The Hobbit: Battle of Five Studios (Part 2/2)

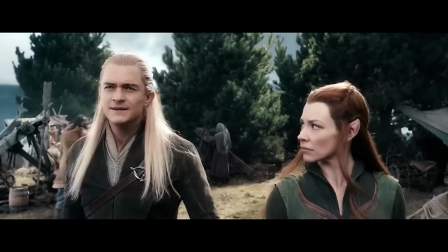And sure enough, I'm in another love triangle. Tauriel's relationship with Legolas doesn't make sense.
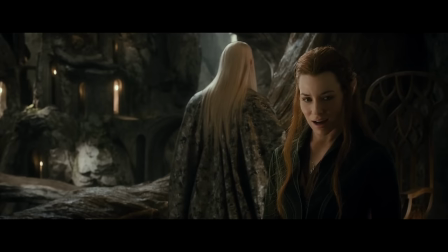Thranduil expects them to get married...
He's grown very fond of you.
...but also kind of hates her.
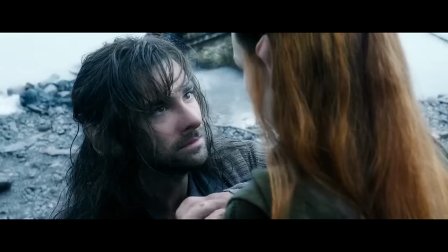You would allow your son to pledge himself to a lowly Sylvan Elf? No.
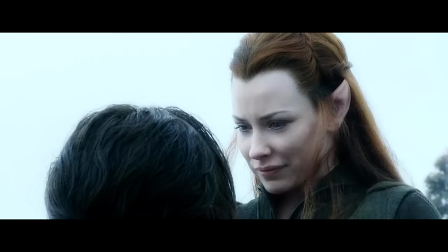She has no reason to fall in love with Keeley. There is no reason for these two to care about each other.
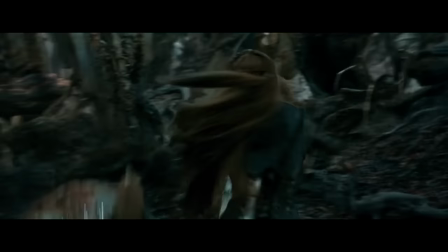Like they couldn't even write in a bit about how he like saves her from a spider at the beginning or something or she saves him from a sp- I don't know, they had spiders.
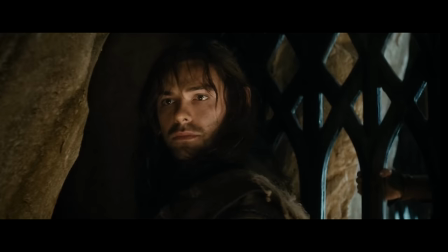Studios say we need wombs, but what do you do with women in movie? I don't know. Love triangle when none of the characters even have a reason to like each other, I guess.
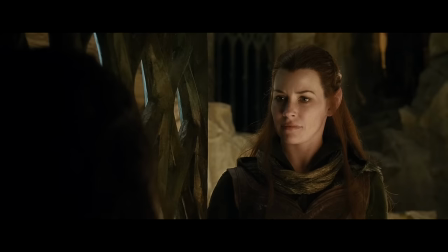Aren't you going to search me? I could have anything down my trousers. or nothing.
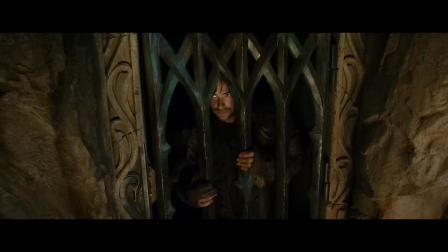Oh, the burning passion.
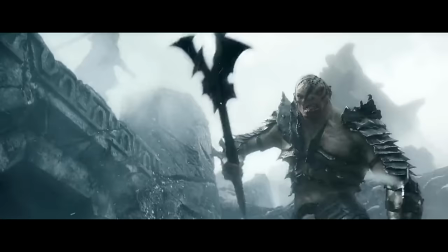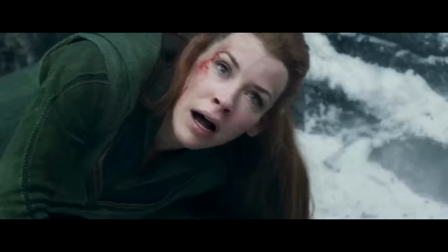So we will probably never know exactly where filmmaker intent ended and studio mandate began,
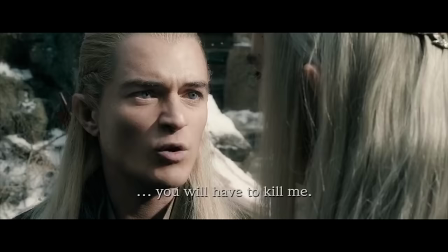but a lot of the weakest aspects of the films, if not directly demanded by the studio, were at the very least encouraged.
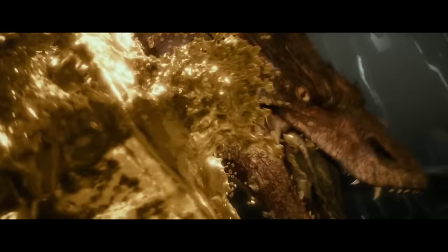But the important lesson here is that all of these additions come at a price, and the price is what should have been the emotional core of these films.
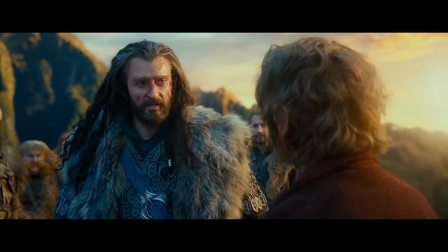Bilbo, his journey, and his growing friendship with the dwarves, particularly Thorin.
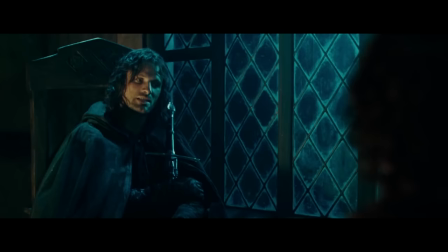So speaking of callbacks to the Lord of the Rings, Thorin, you notice that he doesn't really look like a dwarf?
Gandalf.
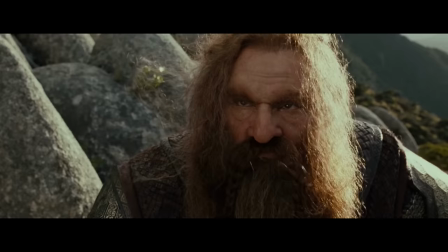Thorin looks more like, well, Aragorn than he does Gimli.
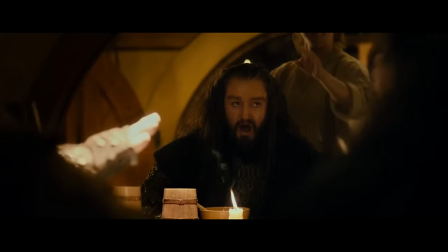So both aesthetically and thematically, Thorin is something of a callback to Aragorn, since Thorin is the king what needs to reclaim his crown in this trilogy. In the pre-production phase, Jackson stated that he wanted the dwarves to be iconically dwarvish. Pete said to us, I want to be more bold.
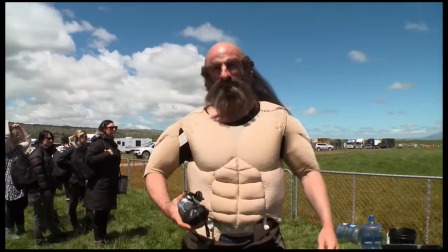I want the dwarves to look like a race of dwarves from Middle-earth.
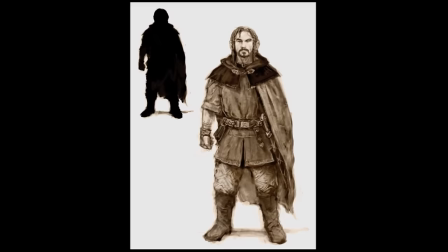But, well, again, I'm not saying he was forced to do it. I'm just saying Beard's got Shorn. Thorin looks like Aragorn and Keeley, well, he looks like your anime boyfriend.
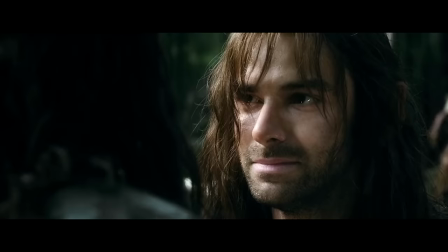The ones with the most screen time are less cartoonish and dwarvish and more Game of Thrones-y and mainstream.
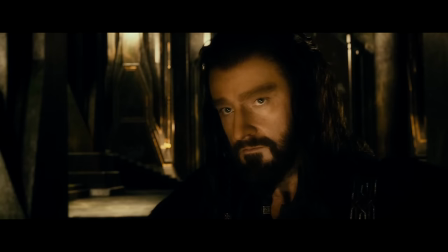That said, there are elements of Thorin's Aragornification that do work.
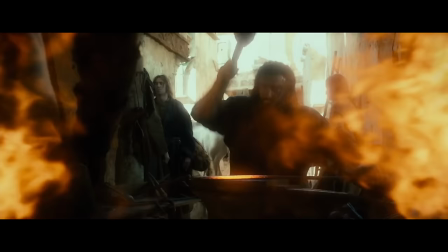Thorne's narrative in the book is that he's a very important dwarf who suffers indignity after indignity and that's funny.
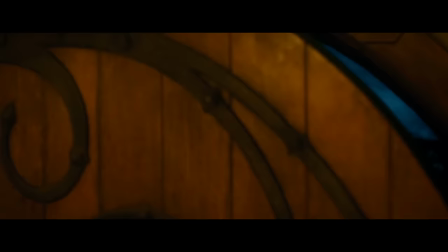This is where he's introduced in the book and the book even mentions how annoyed he is that very important dwarf such as himself gets relegated to the pile.
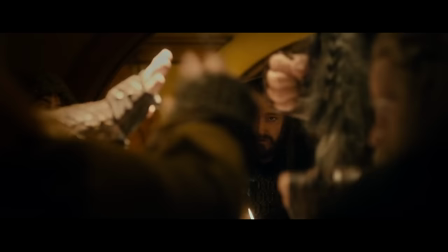So I think the filmmakers found a good way to bridge this. Don't put him in the dwarf pile. Have the other dwarves hella respect his prowess in battle.
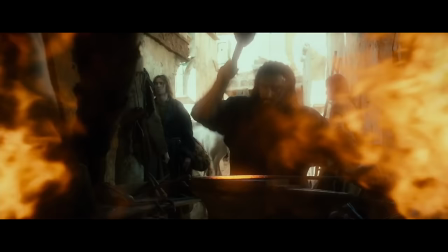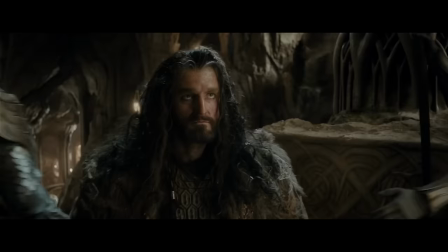And rather than making it a joke that this very important dwarf has to suffer indignity after indignity, have it be more about him regaining his honor by way of reclaiming his heritage.
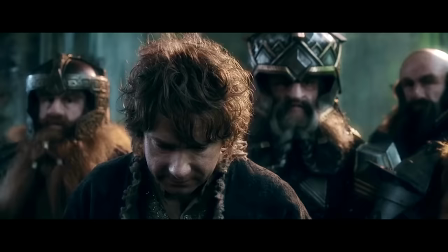This is a good foundation for a character arc, but his arrogance is also a good basis for building a relationship with Bilbo.
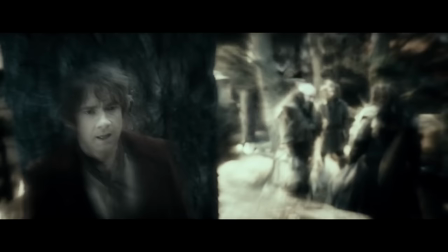He has thought of nothing but his soft bed and his warm hearth since first he stepped out of his door.
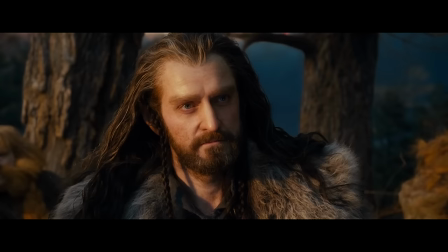You don't have one? A home. It was taken from you.
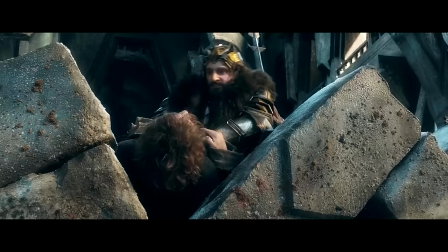But I will help you take it back if I can.
And I really like the dynamic they built between Thorin and Bilbo.
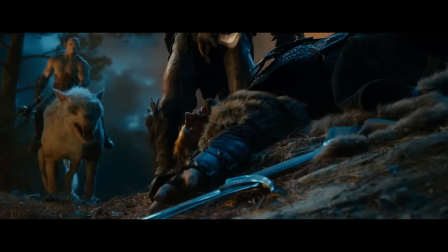And so does AO3, by the way.
I was going to give it to you. Many times I wanted to.
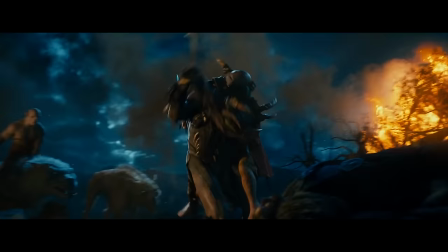The problem, as with most problems in this movie, is when the restructuring does a disservice to the story.
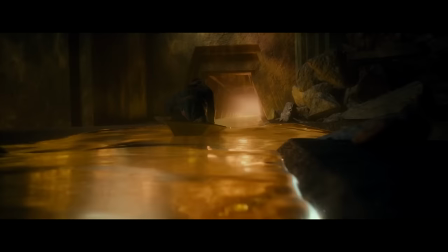Or when they go so far with a good thing that they don't know when to stop, jumping that shark from compelling to confusing and or boring.
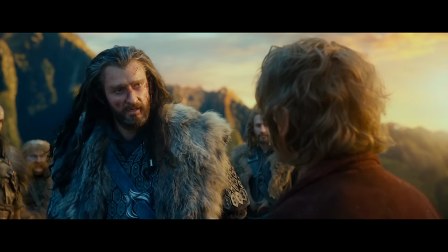As I mentioned in the last video, moving Thorne's change of heart moment with Bilbo to so early in the narrative was a mistake.
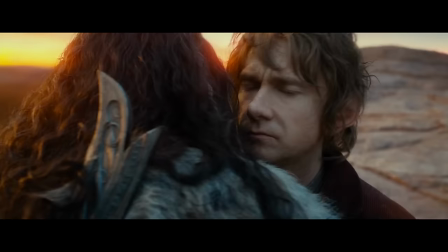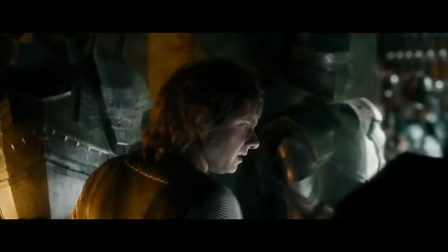Because there's no growth between Thorne and Bilbo in movie 2. Thorne and Bilbo's relationship and its falling out is the emotional core of movie 3,
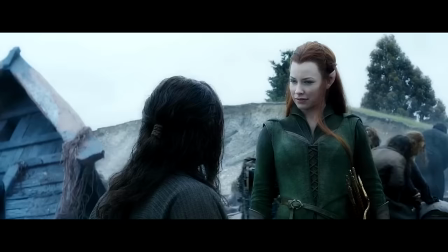Diluting the movie with all the crap that we don't need and doesn't matter dilutes the emotional core.
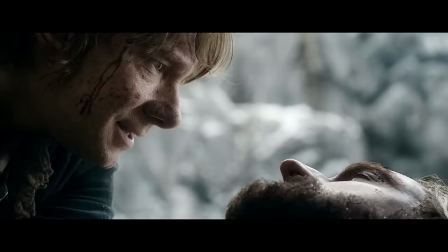Another casualty of this is Thorin's death. Hell, Thorin dies before Tauriel's...
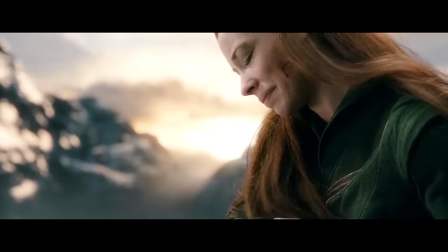Why does it hurt so much?
...scene, and both scenes are given the same emotional weight with both the cinematography and the editing.